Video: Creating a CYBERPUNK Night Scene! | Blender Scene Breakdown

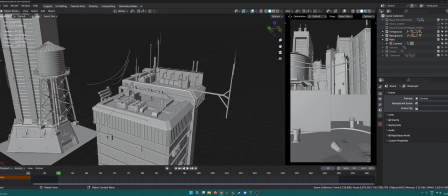4:15 So I'm just going to delete this camera, so delete this.
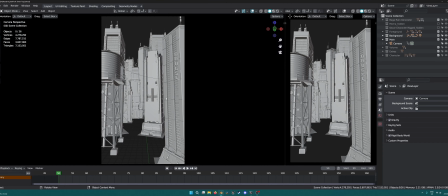4:18 So once I have my camera set up, I kind of just messed around with these buildings, placed them where I liked, according to what I thought looked good, and obviously I kept changing these during the course of my
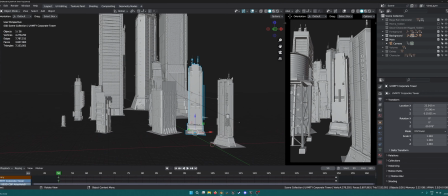4:35 making it. These buildings actually were not even used.
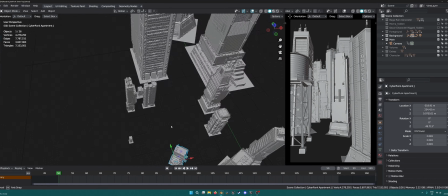4:39 I think these 4, 5, they were just placed and they're not even in the scene.
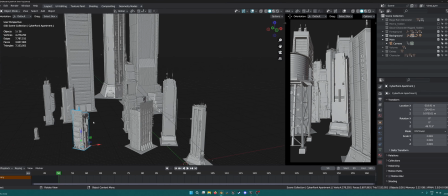4:44 You can't see them, so I just put them on the side. But obviously you don't have to use Kitbash.
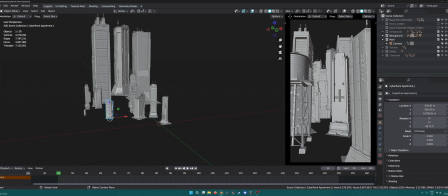4:49 You can just download different models from Sketchfab or 3D, CG Trader, TurboSkid.
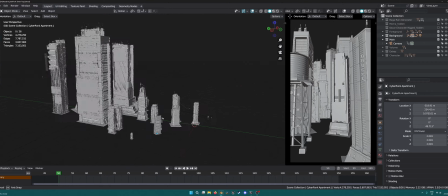4:56 There are a few different ones, or if you bought any of your models or whatever.
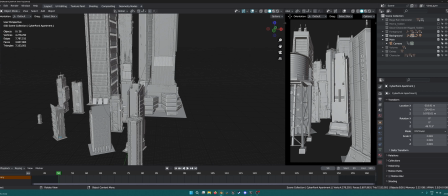5:02 Anyway, so after you have this placed, you kind of get a rough idea.
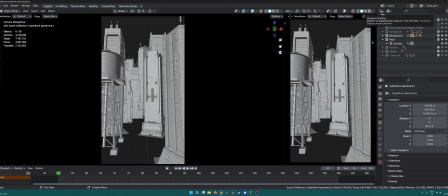5:08 Now if I just turn on the rendered mode,
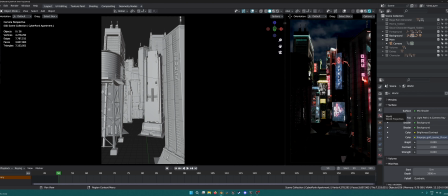5:14 at this point I just have a default HDRI, which is kind of weird looking over here, but it would have just been a normal HDRI.
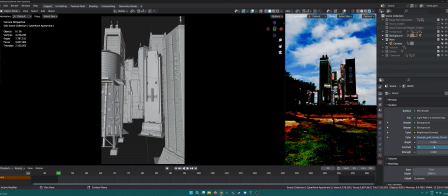5:28 That's kind of, obviously I've cranked it up here, but it's just a normal one.
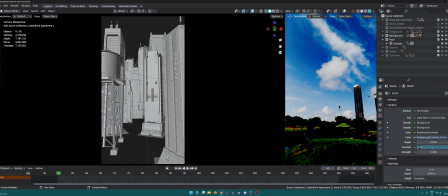5:34 Let me see.
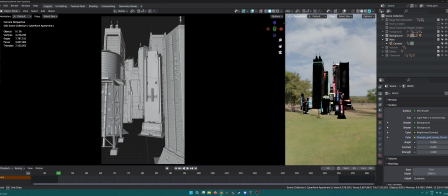5:38 Yeah, and obviously I wanted this to be a daytime scene, so I would have placed it to 0,
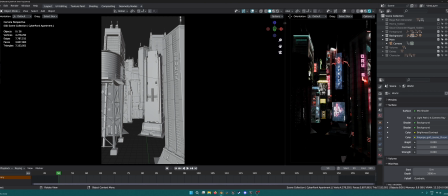5:44 but if you turn it completely off, you might realize that there's like no ambient lighting, sort of. So instead of making an ambient light, I just cranked this up to like 0.05 or something, just so I get like nice a little bit of like bounce lighting,
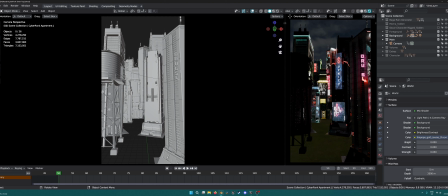6:03 and maybe a sky as well that you can or maybe can't see. That's why I increase the contrast to 2, so maybe you can see it a bit more, and then with the volume and stuff added, it kind of gets dimmed up a bit. So that's how I started basically. So this is once we have our background.
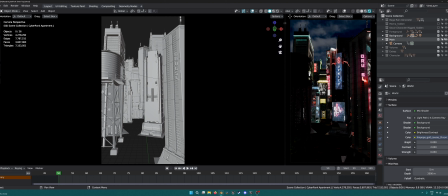6:22 This is just like a step-by-step thing. So I'm just going to turn the background off and turn the foreground on now.
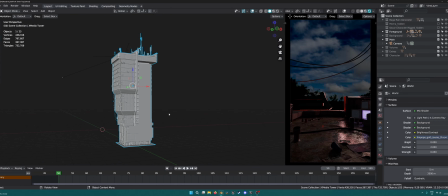6:28 So what we have in our foreground, as I said, is just this building, which was part of the asset,
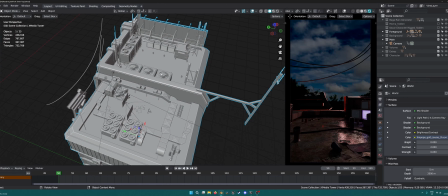6:34 and all this kind of thing was already pre-modeled or whatever, existing.
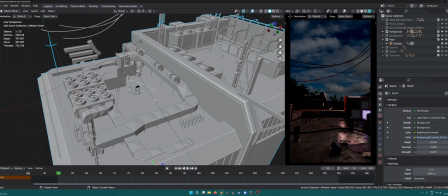6:41 I did add a few things.
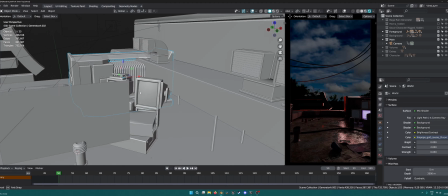6:43 For example, if you look at this generator, this is also just part of the pack, or you can just get these random things.
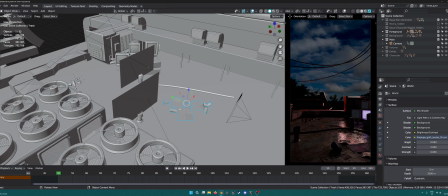6:50 I added random trash bits to make it look real,
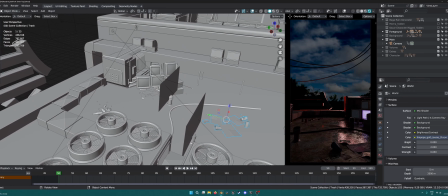6:54 a bit more like someone actually was up here, and this is like a generator or whatever,
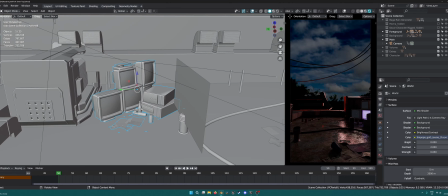7:01 and a few like computers and stuff that's kind of just laying around.
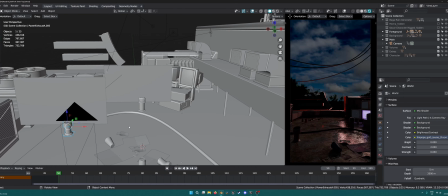7:07 There are like these what do you call them, like steam exhaust things, and then we have these planes which I just added.
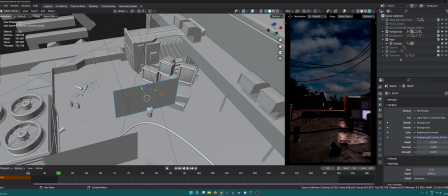7:15 I'm not sure if you can see it here. These planes with just like smoke.
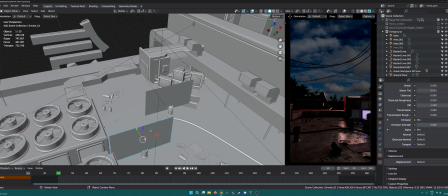7:22 You can just use these planes with like a smoke texture or something, like an animated a video file or anything,
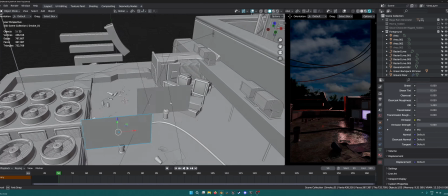7:30 and just place it, or you could use real smoke obviously, but this is way easier and you cannot even tell.
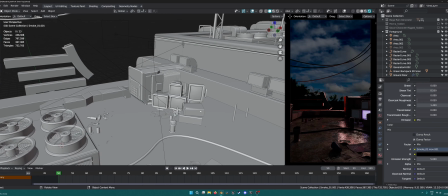7:37 And I'm just gonna hide these for now. So yeah, so we have this.
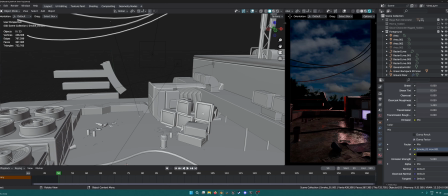7:43 Now the difference is, I mean, it doesn't start out like this.
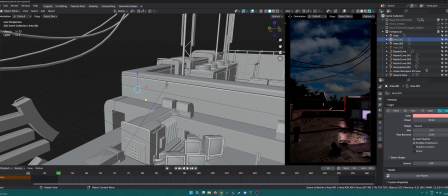7:49 As you can see, I have a few lights, so let me just hide these lights.
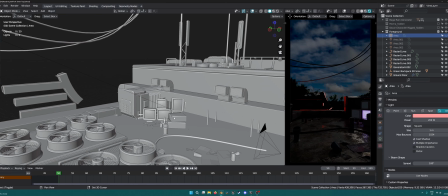7:56 Yeah, I think that's it. So if I even take this out, so
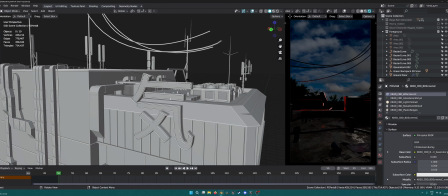8:04 this is the emission that we're getting if we go over here.
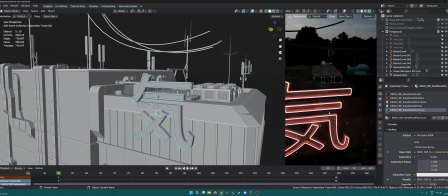8:09 So we've got like an emission going on this logo.
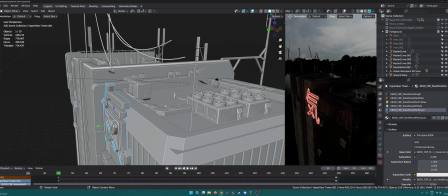8:14 This is obviously, we can just move this out of the way as well, but that's what's basically giving us this subtle light, and that's it.